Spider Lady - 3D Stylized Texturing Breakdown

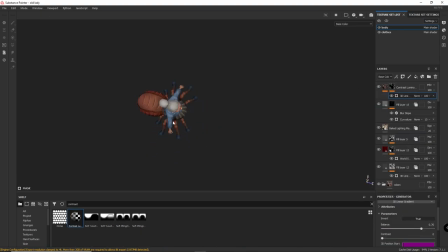0:00 Hello guys, this is the first tutorial of this channel. I'll go through all the process I went to texture this little spider-olating here.
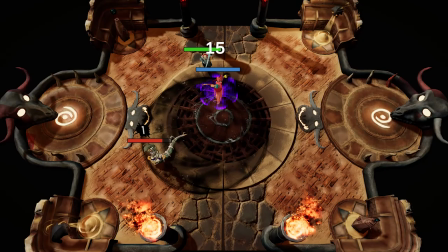0:09 This is a character that I've made for Fight and Fall, and speaking of which,
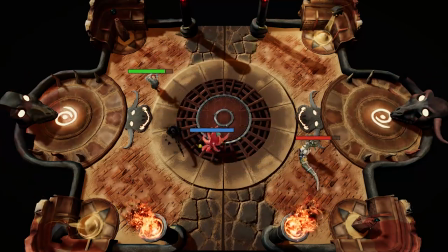0:14 if you want to support us making more tutorials for this channel, please make sure to wishlist the game on Steam.
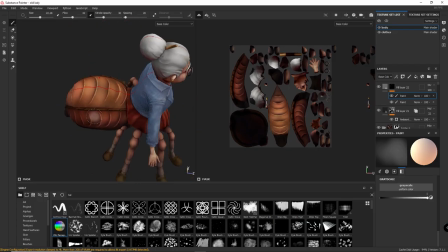0:21 I'll left the link on the description. So now, without any further ado, let's get into it.
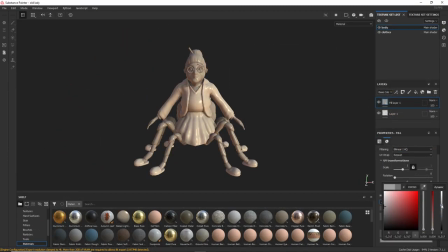0:27 I'll start by painting the values in the character. In this part I won't worry about the colors.
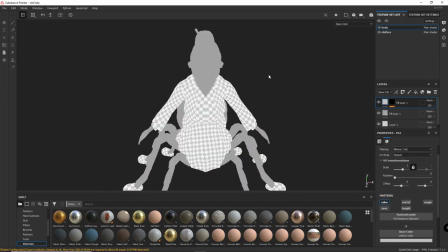0:34 I'll add a few layers with a black mask and I'll be filling the different shapes of the character with different values.
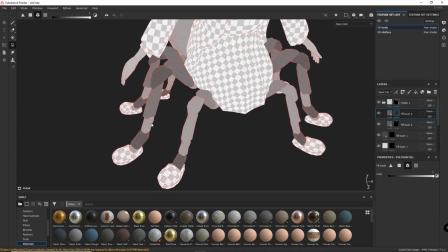0:42 Trying to find different values for shapes that are next to each other. Doing some makes it easier to identify the different shapes of the character.
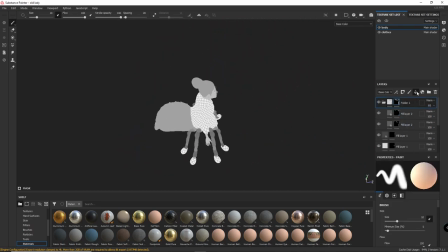0:51 To do this I'll duplicate the layer, change the value and repaint the mask, and do it again and again.
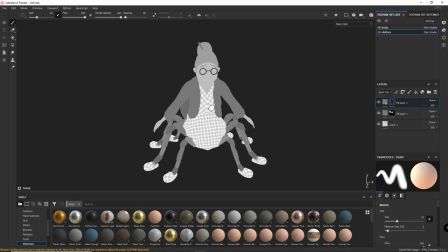0:59 I'll do the same for the clothes.
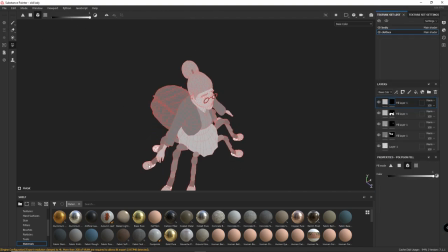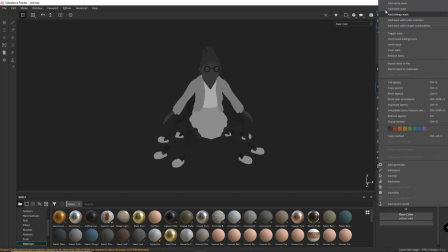1:11 After I'm done with this first block out, I'll add a few layers with a dark value, and with multiply blending mode.
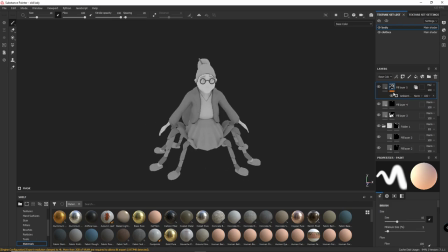1:18 And adding a black mask, I'll add an ambient occlusive generator, and instantiate across textures, to add some shadows to the character.
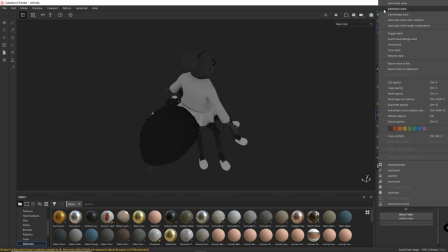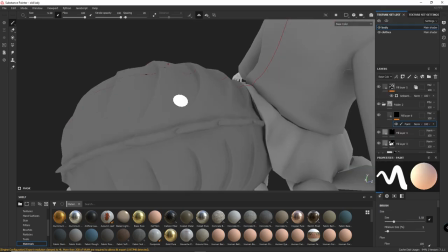1:31 I'll continue blocking out the values in some more specific areas.
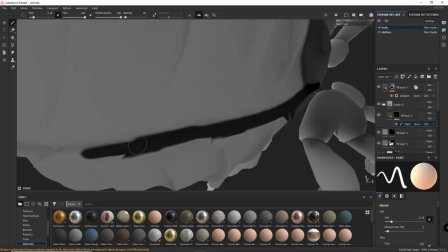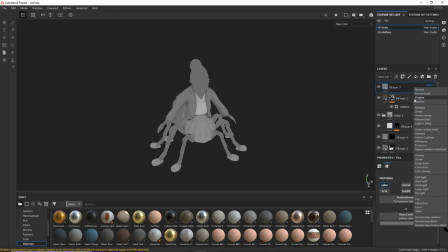1:41 After I'm done, I'll add a few layers with the divine blending mode, and I'll add a black mask and start adding some lighting to the character.
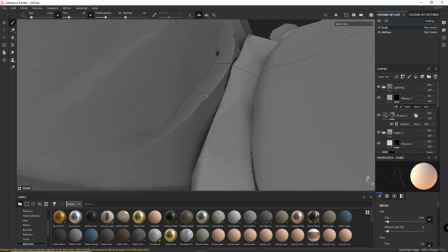1:52 I'll first start with some highlights, do
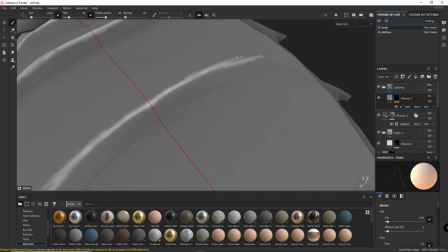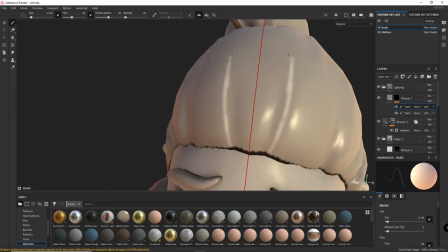2:04 the same for the hair.
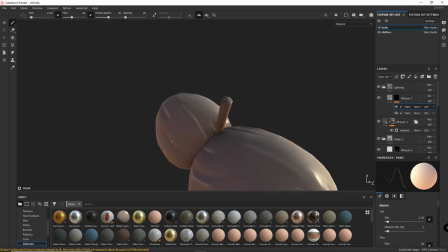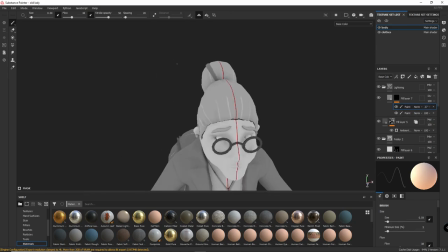2:14 I'll skip into painting different layers so I can change the opacity to the intensity that I want.
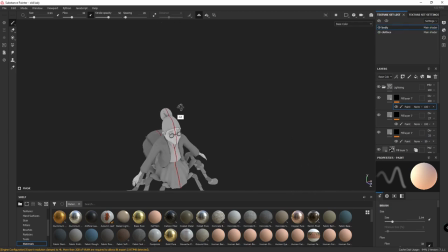2:21 When I'm done with this, I'll start painting some more general lighting.
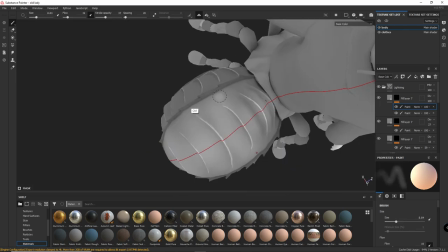2:25 I'm considering that there's lighting coming from every direction around the player coming from the top, so by now you won't cast any shadow.
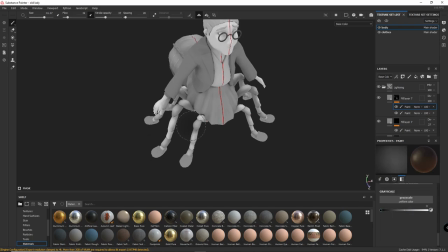2:35 I'll just paint some diffuse lighting now, not going into any stronger lighting.
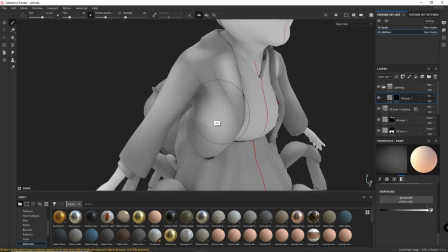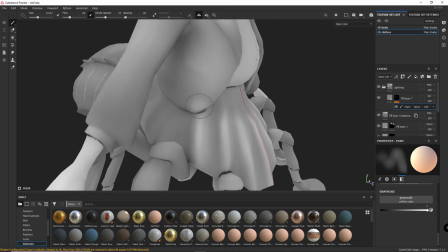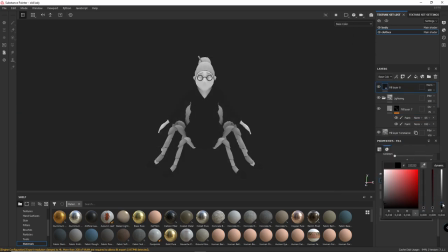2:53 Now I'll start painting some shadows.
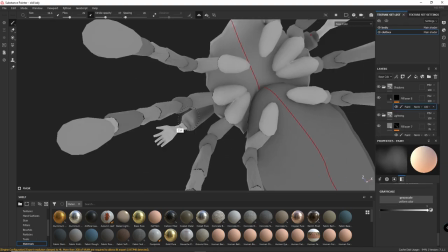2:57 I'll add a few layer with a dark value in the multiply blend mode, and add a black mask I'll start painting some shadows.
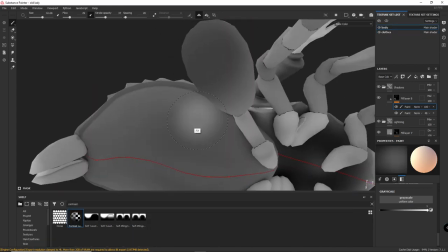3:04 The shadowing part helps us exploring more of the range and values that we have available to us, and it gives more depth to the character.
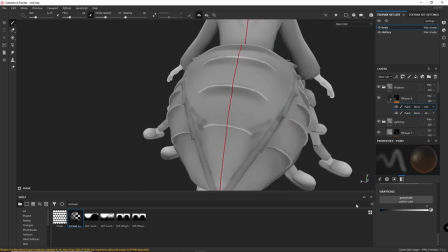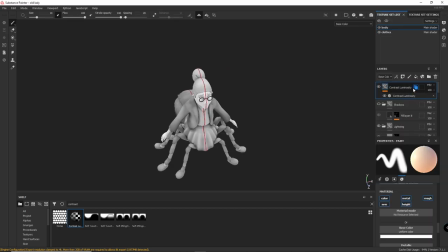3:21 What we want to keep in mind is that before we start painting some colors, we want the base color to have some depth for itself.
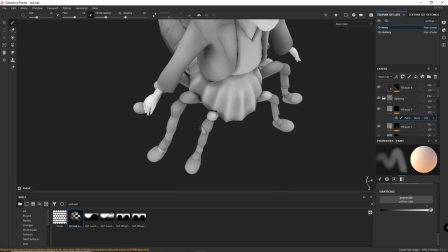3:31 I will add a second pass to the lighting, correcting some parts and adding some intensity to others.
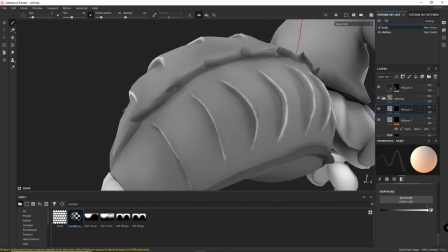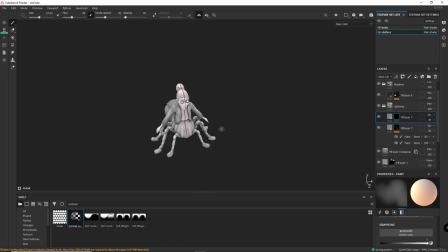3:47 Something that I make to give the character a painted look, I add a fill layer with a multiply mode, add a mask with a cloud noise and use a blur slope filter in it.
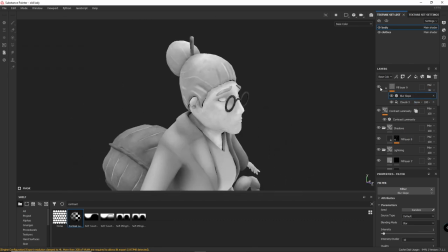3:59 So it gives this brush strokes look.
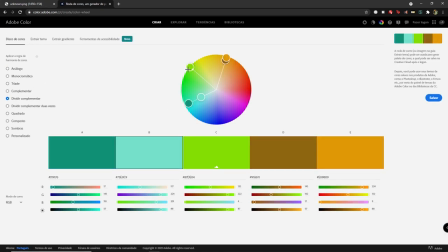4:07 Now before starting painting the colors, I use a dope color to design the color scheme that I use for this character.
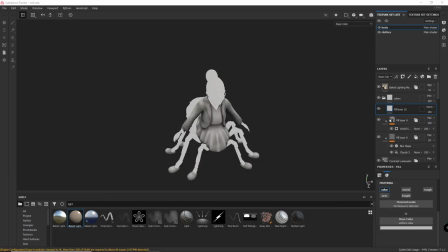4:13 I always try to find different color scheme for different characters, for this character and use red, yellow, and blue.
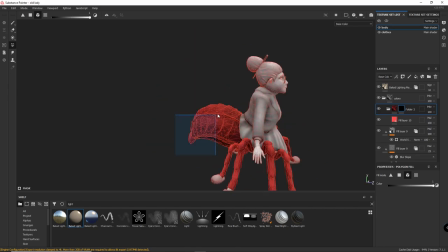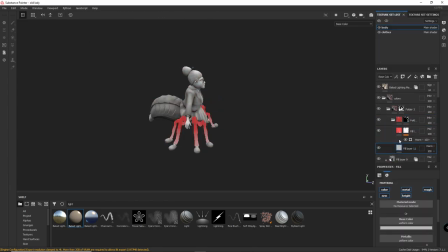4:28 I started by masking out the legs and I'm always trying to find places that I can put some gradients so you can get some color variation to the character.
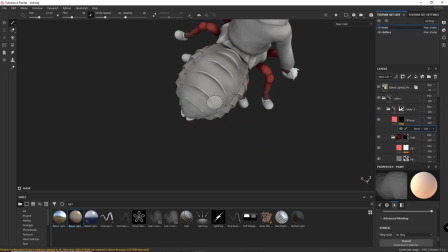4:37 Right now I'm basically blocking out and masking out the parts that I want different colors.
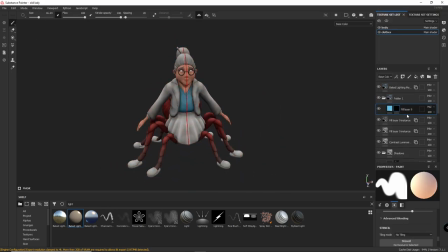4:46 Going to the clothes now and doing the same process.
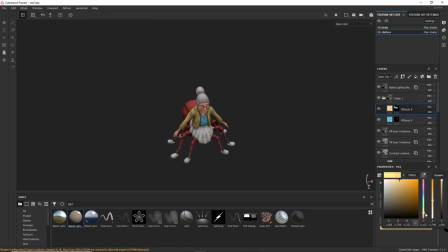Right now I'm not going to any final result. I'm just exploring their colors and trying to find what looks better.
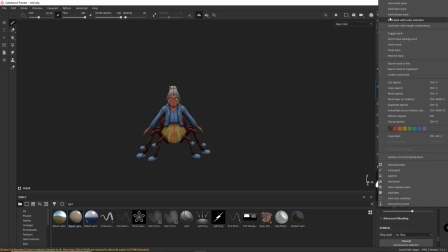5:12 Always make the characters darker in the bottom and brighter in the top, so the head and the top parts of the character call more attention.
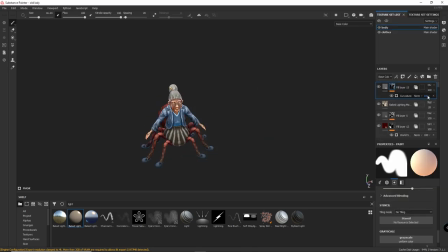5:22 Add a few layers with Divide blending mode with a curvature to add a mess to the corners of the character,
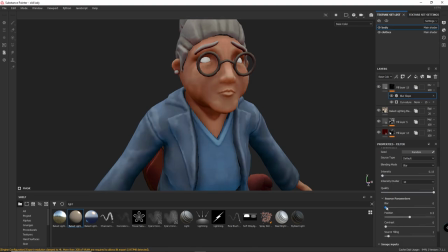5:28 and I use a blur slope filter to give this painted look.
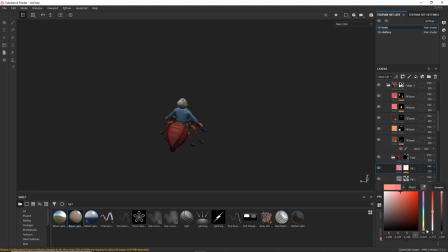I'll add a contrast filter, decreasing the contrast, and I use a mask with a gradient from the bottom to the top to decrease the contrast in the bottom parts of the character.
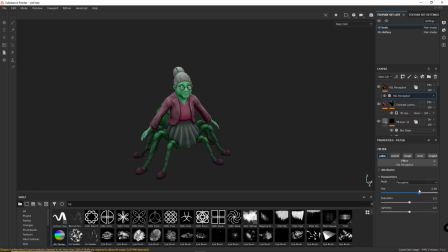5:54 Now I'm using HSL to mask with the hue, saturation and the value of the character, and using an ambient occlusion to mask the parts that I want to apply this effect. Always trying to change the colors to see what I like the best.
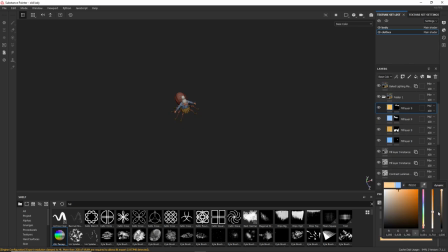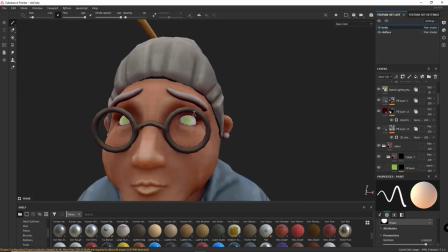6:19 For the eyes, I basically painted a circle in the middle,
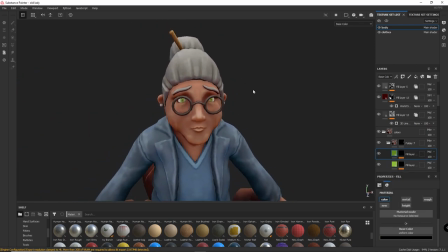6:23 a darker color in the middle of the iris and painted some highlights into it.
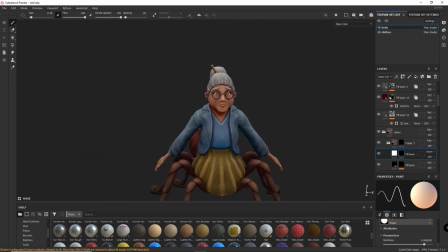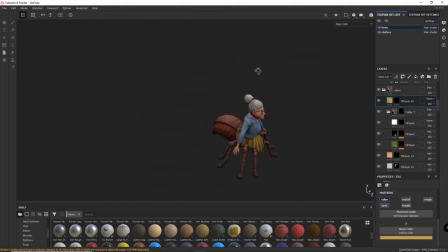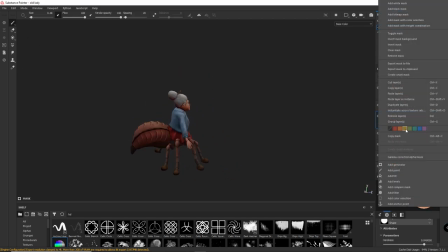6:48 Using HSL, I'm trying to find some color variation to this spider part of the character,
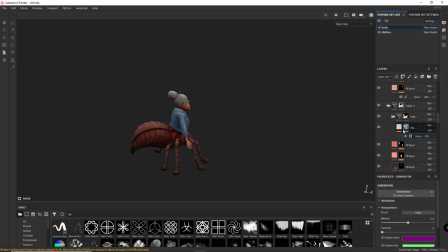6:55 trying to offset the color a little bit to orange, so it won't be a flat red.
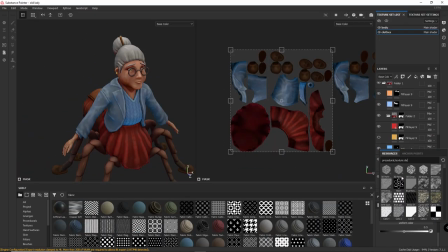7:05 I'm adding a wool material to the t-shirt, and to the skirt I'm adding some textures with a fabric pattern of Substance Painter.
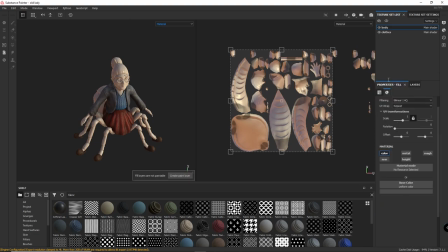7:15 Since I already have some block out of the colors,
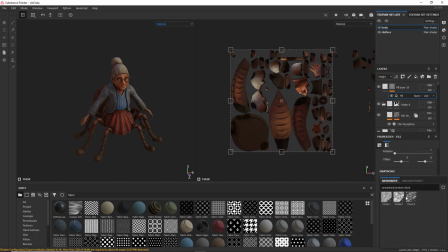7:18 I'm starting messing with the roughness to get some roughness variation and I can preview what it looks like in the final material mode. I generally use a noisy to give a base to the roughness,
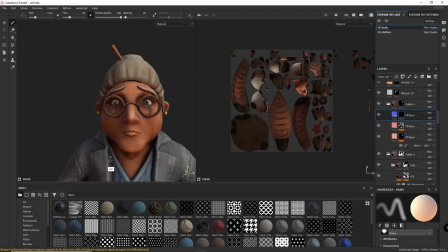7:34 and then I start multiplying this roughness where I think it should be more or less rough.
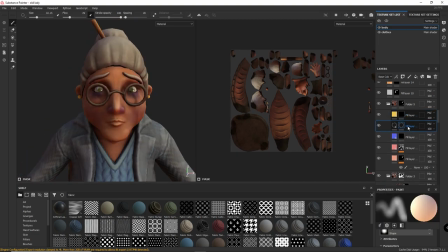7:41 Now I'm trying to add some more colors to the skin to have a color variation and to give this old skin look too.
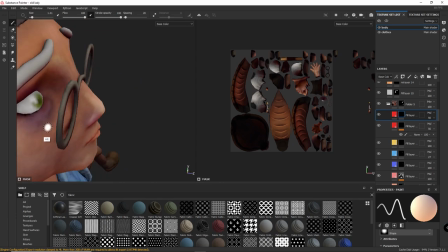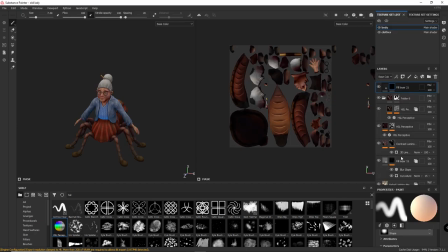7:55 After I'm almost done with the colors I reapply the ambient occlusion character.
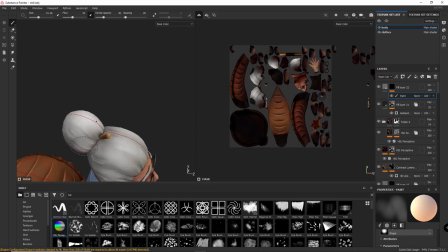8:04 Same thing for the lighting, I create a lighting layer again and I'm making some corrections to the lighting.
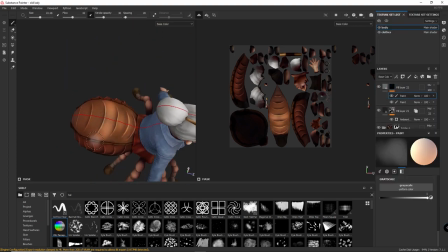8:12 I do this because you lost a lot of the details when we're painting the colors.